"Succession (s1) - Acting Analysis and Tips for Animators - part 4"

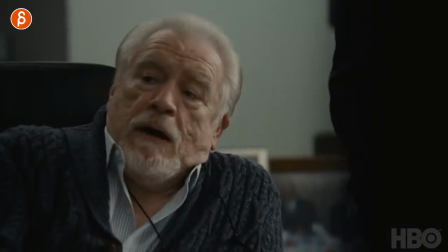(0:00)
Welcome back to another acting analysis for Animators, and today it's going to be part 4 of season 1 of Succession. That's right, part 4, we're closing in on the end of season 1. I got 3 sequences to show you, let's get straight to that.
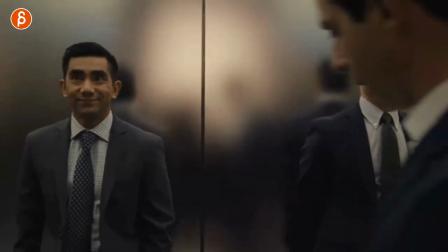(0:16)
First up is this, where we have a setup of 3 characters, and this is exactly what I like,
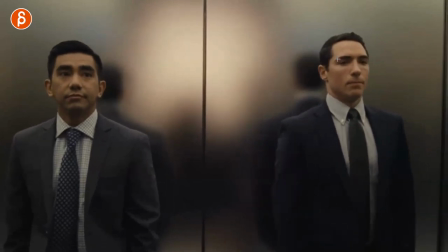(0:21)
where it's all about reactions and staging, where you have 2 people, and you don't know if there's a third one, but there is a suspiciously big gap here where you can put in another person. So watch out how this person reacts, right?
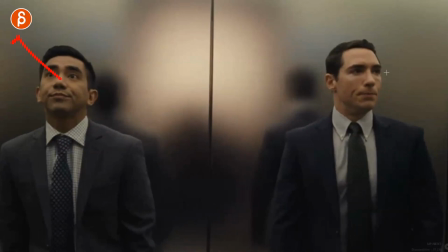(0:35)
It's in the elevator, looking somewhat, as we all do, at the numbers or whatever levels, sees a person coming in and has that reaction.
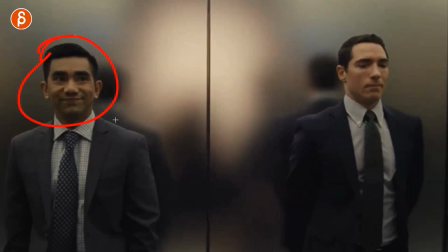(0:43)
Again, for you, could be something totally else. They could be embarrassed, they could be angry, they could be nervous, whatever it is, but that's already interesting because it's a reaction to something that we don't see, so we anticipate, ooh, what's gonna happen?
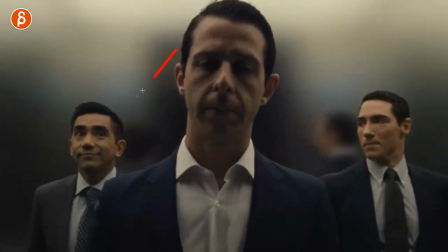(0:56)
And then that character comes in. So now you have a setup with this, where you have a visual hierarchy. Maybe this person is the boss, like in this case. And then you have that visual hierarchy of him being higher. You can also do something where your characters are actually higher in frame.
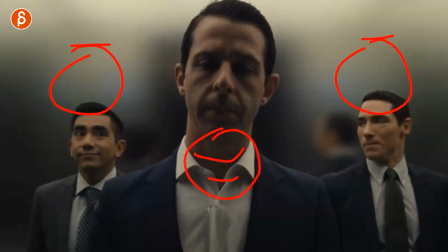(1:13)
These two could be here, and the other person is here, mad or whatever, and it's a smaller person, then you have a dynamic of that. So you can think about 3 characters and think about their relationship in terms of height and scale and distance and everything. Then on top of that, because this person cannot see what these guys are doing, you suddenly have this to play with.
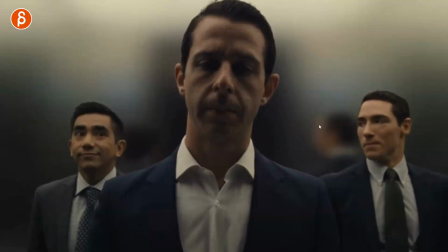(1:33)
So you have reactions to this person, you have reactions between these two guys.
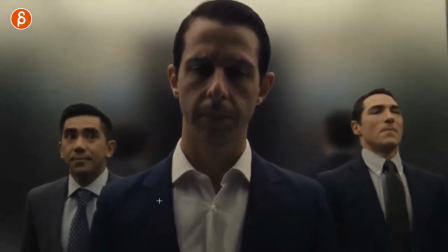(1:37)
It's all very nice and complex. So these two have their reaction there, and then he tells them, blah, blah, blah, he liked something.
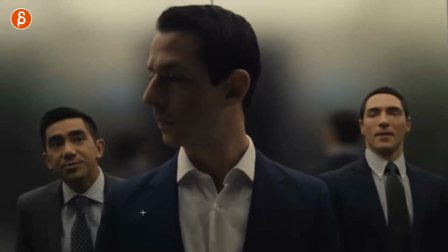(1:44)
And then you can play with him turning around, and how much does he turn around? He's barely turning around his shoulder.
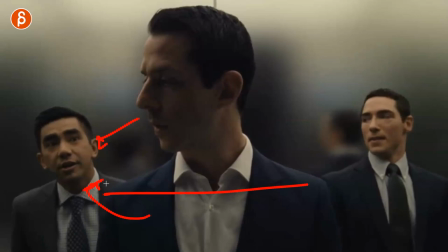(1:50)
Does he want to engage? Does he respect those people? Is he curious? You can see this here.
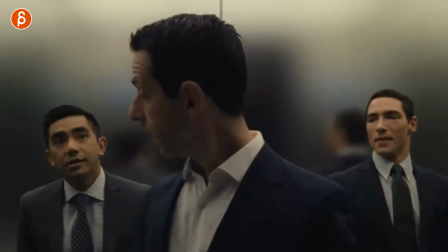(1:55)
He has this polite turnaround, and it's about almost halfway through there with a 90 degree turn.
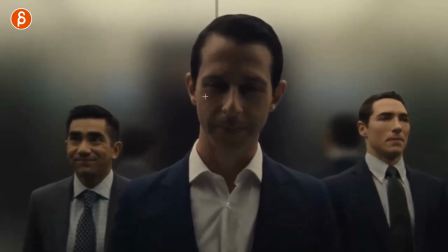(2:01)
And then they have their back and forth, and you can see his reaction. So again, you can play with their reactions. They can say something, then you can play with his reaction. And this could be something of he's happy because he meets them, or he is polite and turns around to face us and then makes some sort of facial reaction because he does not like them.
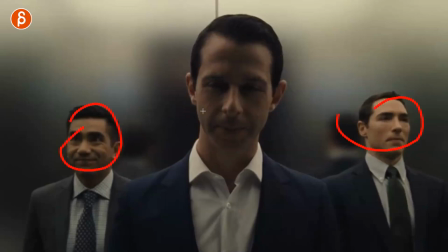(2:20)
So there's a lot you can do because they don't know what he's doing and he doesn't know what they are doing. And that's a lot of circles. All right, then he tells him something else.
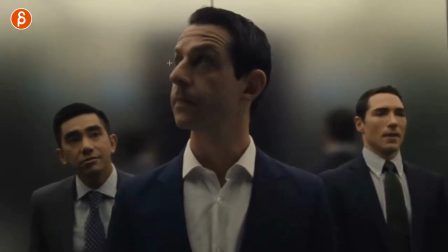(2:30)
Say, by the way, blah, blah, blah. And I love this, where he's kind of like, all right, how much longer is this going to go? Like, he wants to get out of this elevator. He doesn't want to talk to those guys. So again, little things, posture, looks, but then he tells him something really nice.
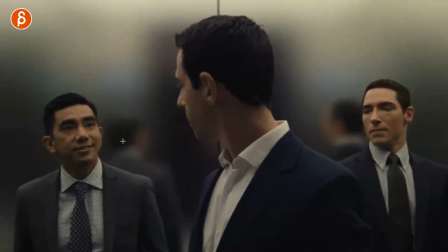(2:44)
So you can see how he stops, he looks, waits, and then turns more.
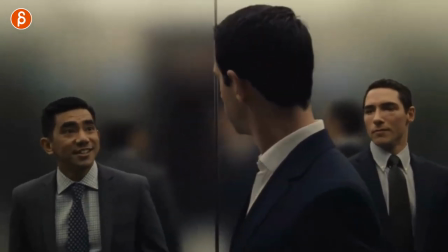(2:50)
You can see this, where there's a slight turn and pause, and then you got more. He turns around more to face him more because he's more interested. So again, for you, think about the staging in terms of where they are, how do they face each other?
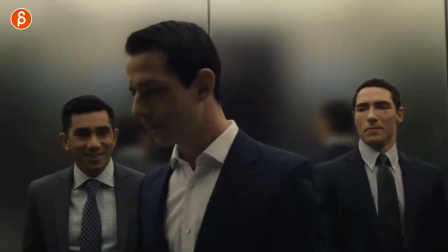(3:02)
Do they want to face each other? And so on and so on. And this continues on, and he has more reactions.
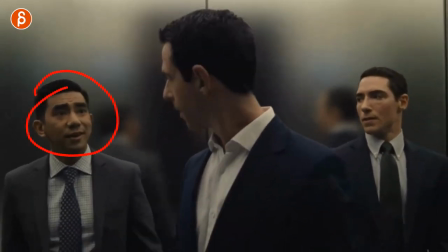(3:08)
He asks more things, and it's again, you can do all kinds of setup in terms of the audio and then his reaction.
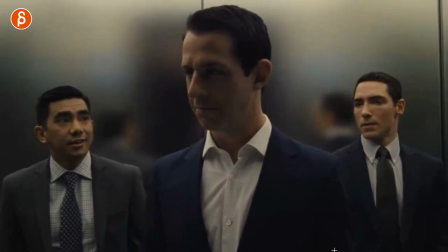(3:15)
He's pleased at this point. But again, this is for you. You can be very creative where even if the audio is positive, he can still pretend and you can kind of show the subtext.
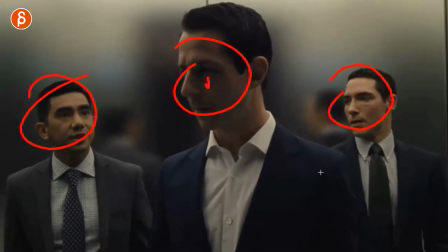(3:24)
It's like he can show the subtext to the audience, but they don't really know what he's really thinking. And because you have 3 characters, right?
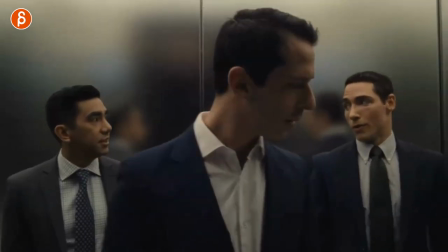(3:30)
1 and 2, and with that third one, once the other character engages, then you can make the turn here.
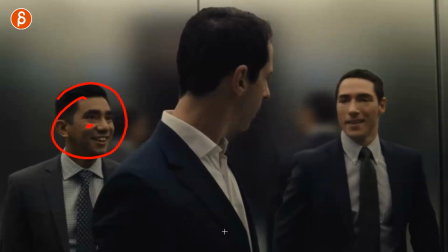(3:36)
And then you can think about contrast. Maybe he really likes this person, turns around the way we see it here and engages, right?
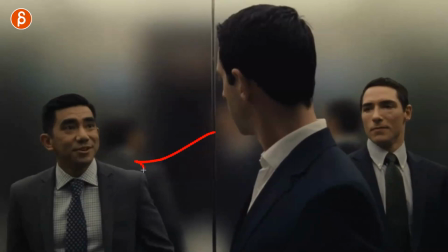(3:42)
Where he turns around a bit more and he wants to talk to him, but he really does not like him.
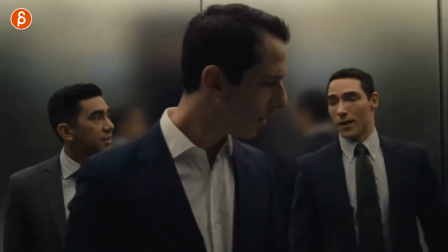(3:46)
So when he says something, think about maybe the turn this way is different and sharper,
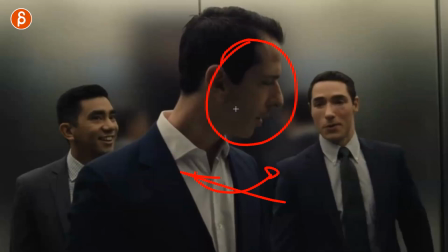(3:52)
or he turns around completely so we don't see his face, and suddenly his face turns into shock, seeing that, oh wow, he's really looking at me and he's not happy about whatever I said.